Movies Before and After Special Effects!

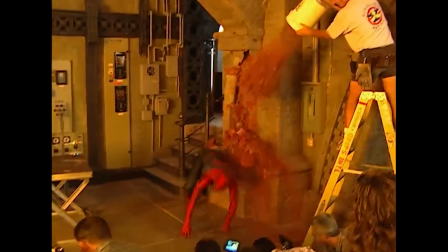Thanks to technology, special effects in movies have reached a level that makes it almost impossible to recognize what is real and what isn't.
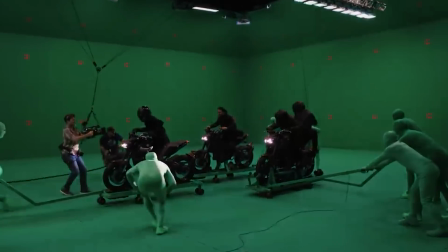And it's always incredible to see what famous movies look like without the effects.
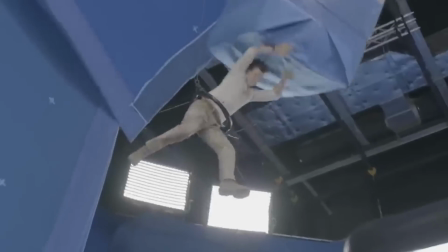For the iconic opening scene in Uncharted, Tom Holland had to endure movements similar to astronauts training for space and said that it was the hardest thing he's done on screen.
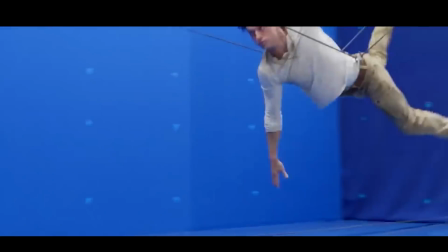He even was hit by this prop car 17 times to get the right shot. But the hard work definitely paid off since after the effects and CGI were added, it looked super realistic.
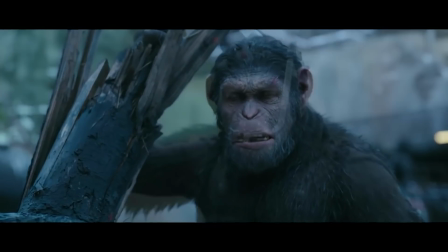Apes are some of the smartest animals, but not enough to act. That's why when watching the film Planet of the Apes, one would think it's solely CGI, but they actually used motion capture,
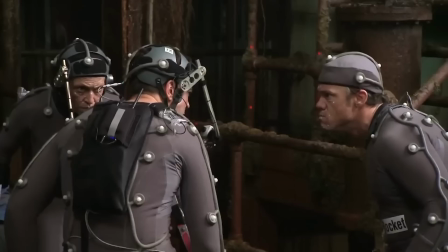with real actors in grey suits and arm extensions enacting the scenes, making the performance of the apes on screen more realistic and emotionally engaging.
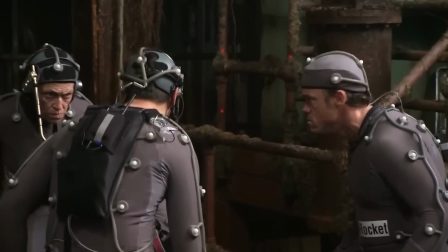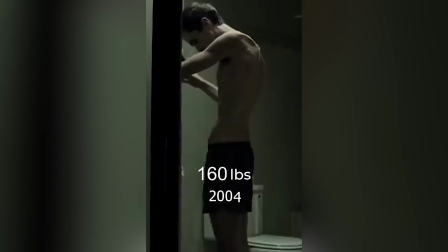Even though actors like Christian Bale are known to be able to gain and lose tens of pounds in a matter of months, it's really not healthy to make such a drastic transformation in such a short time.
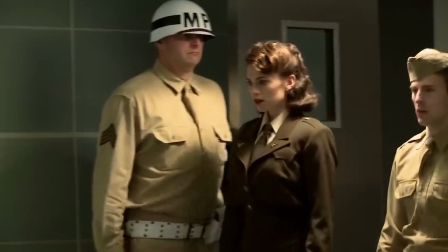That's why in the first Captain America movie,
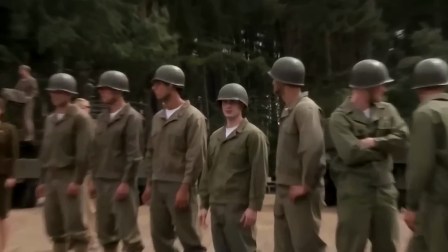the filmmakers spent a lot of time thinking how they were going to portray this skinny version of Captain America in a way that's realistic, and make the audience emotionally attached to the character.
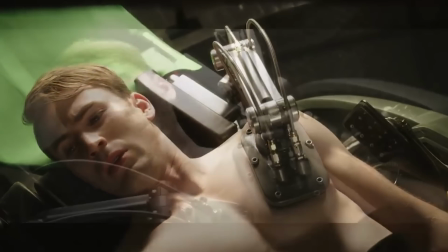The producers ended up taking it to a whole other level by shrinking him frame by frame in many scenes, which consisted of thousands of shots, because the fully CGI version looked too creepy. It's all sorts of things. Are they different actors? No. Well, do you do a Tom Hanks castaway thing?
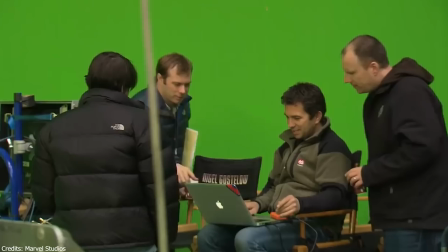Well, our schedule wouldn't allow time for Chris to get that skinny and bulk back up again. So we started looking at a number of effects processes to get it done. All CG came up. We just didn't feel it was there. It wasn't right and it was enough of that creepy factor that you would never be able to fall in love with it. Turn around and we're probably going to be, I don't know, 12, 13, 1400 shots taking the original photography of Chris Evans,
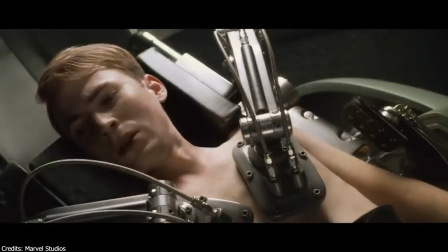thinning him down and just by frame by frame painstakingly reshaping his entire body for the first third of the movie.
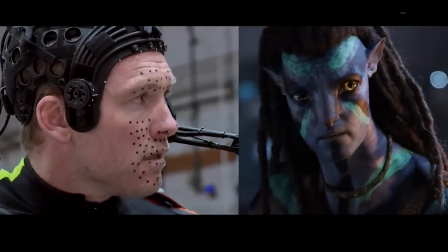James Cameron is a firm believer that actors are the ones who create emotions in films, and that their job in post-production is to make sure it translates into the big screen.
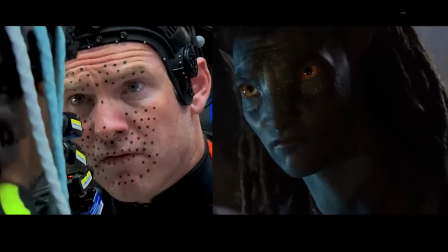Family is our fortress.
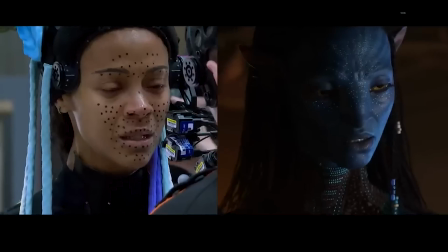That's it. I find as a director I'm much more attuned to the actors, because that's all I have to worry about.
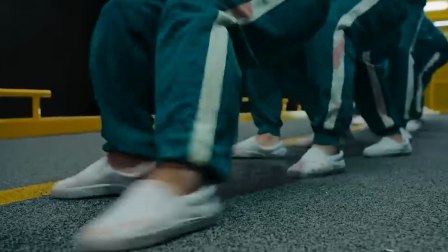Okay, not a movie, but a show.
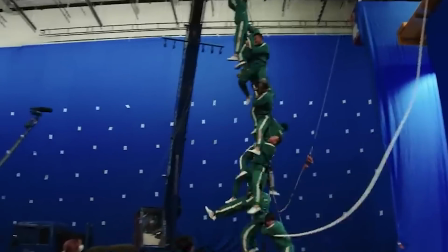Squid Games is one of those shows that didn't rely as much on CGI, but more practical effects such as real explosives, stunt work, and other physical elements.
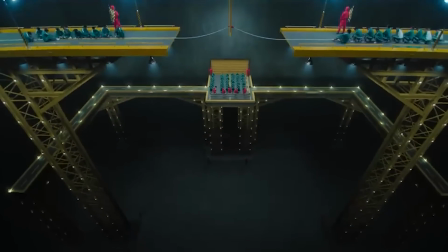Despite this, there was CGI used for certain aspects of the set design, in creating the expansive and visually striking location where the games took place.
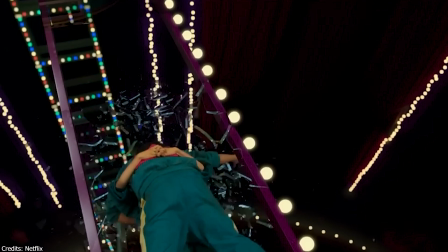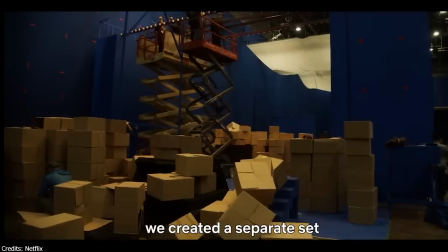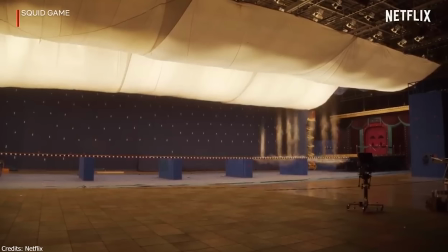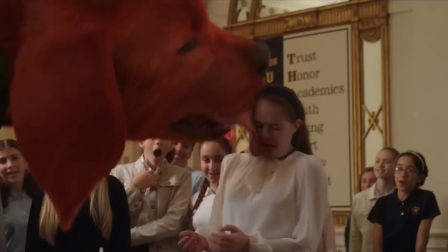Pretending there is an object in front of or next to you when there is nothing there but cameras and the crew can be a difficult task, especially for younger actors.
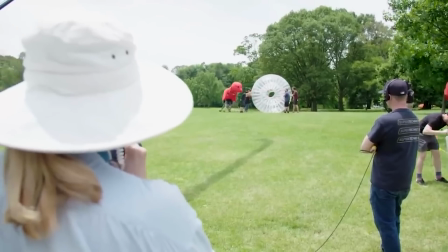This is why during the making of Clifford the Big Red Dog movie, they had a sort of stand-in crew member who held Clifford's head, which I guess makes the question what do you do for a living a little complicated.
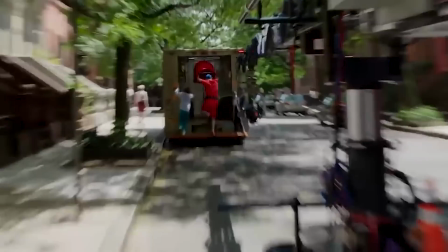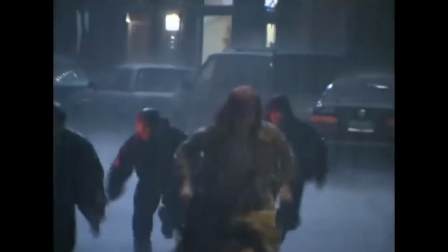The first and second Spider-Man movies marked a significant turning point for superhero movies and was one of the early successes in the modern era of comic book adaptations.
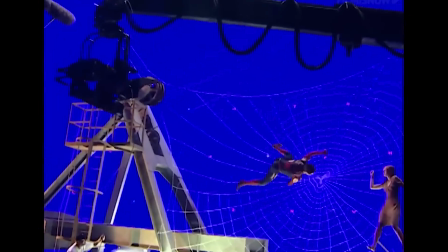The film made extensive use of special effects to bring Spider-Man to life. For example, even though a physical costume was worn by Tobey Maguire as stuntman,
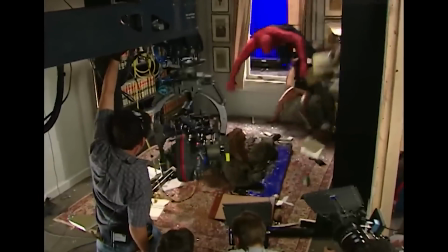CGI eye was used to add dynamic elements such as the eyes, and the film also used an extensive amount of wire work and practical effects.
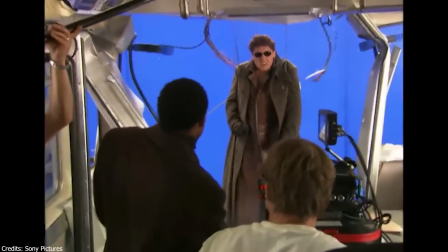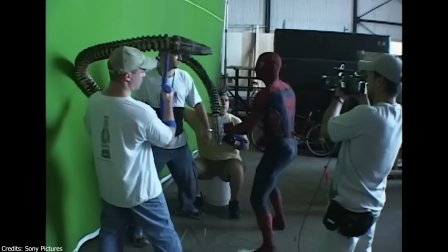You have to put the right timing,
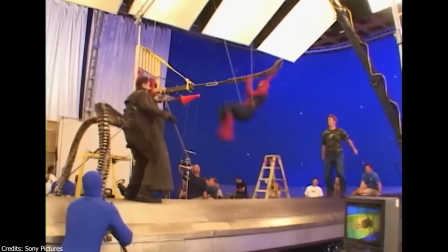right action on Spider-Man, otherwise if he do some Chinese kung fu you will feel, oh what?
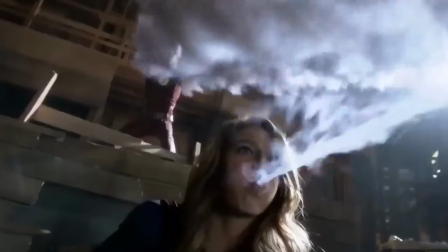Okay, you gotta give props to actors for keeping a straight face while filming.
Maybe Cara Danvers is tougher than you think.
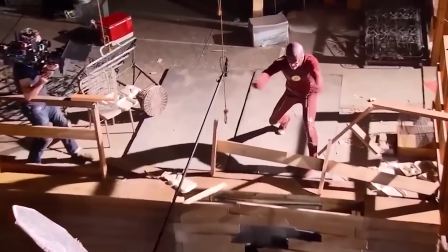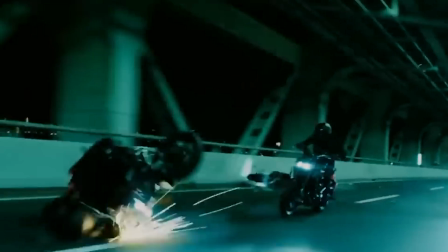A scene that really stands out from the John Wick saga is the incredible motorcycle fight scene in the final movie of the trilogy.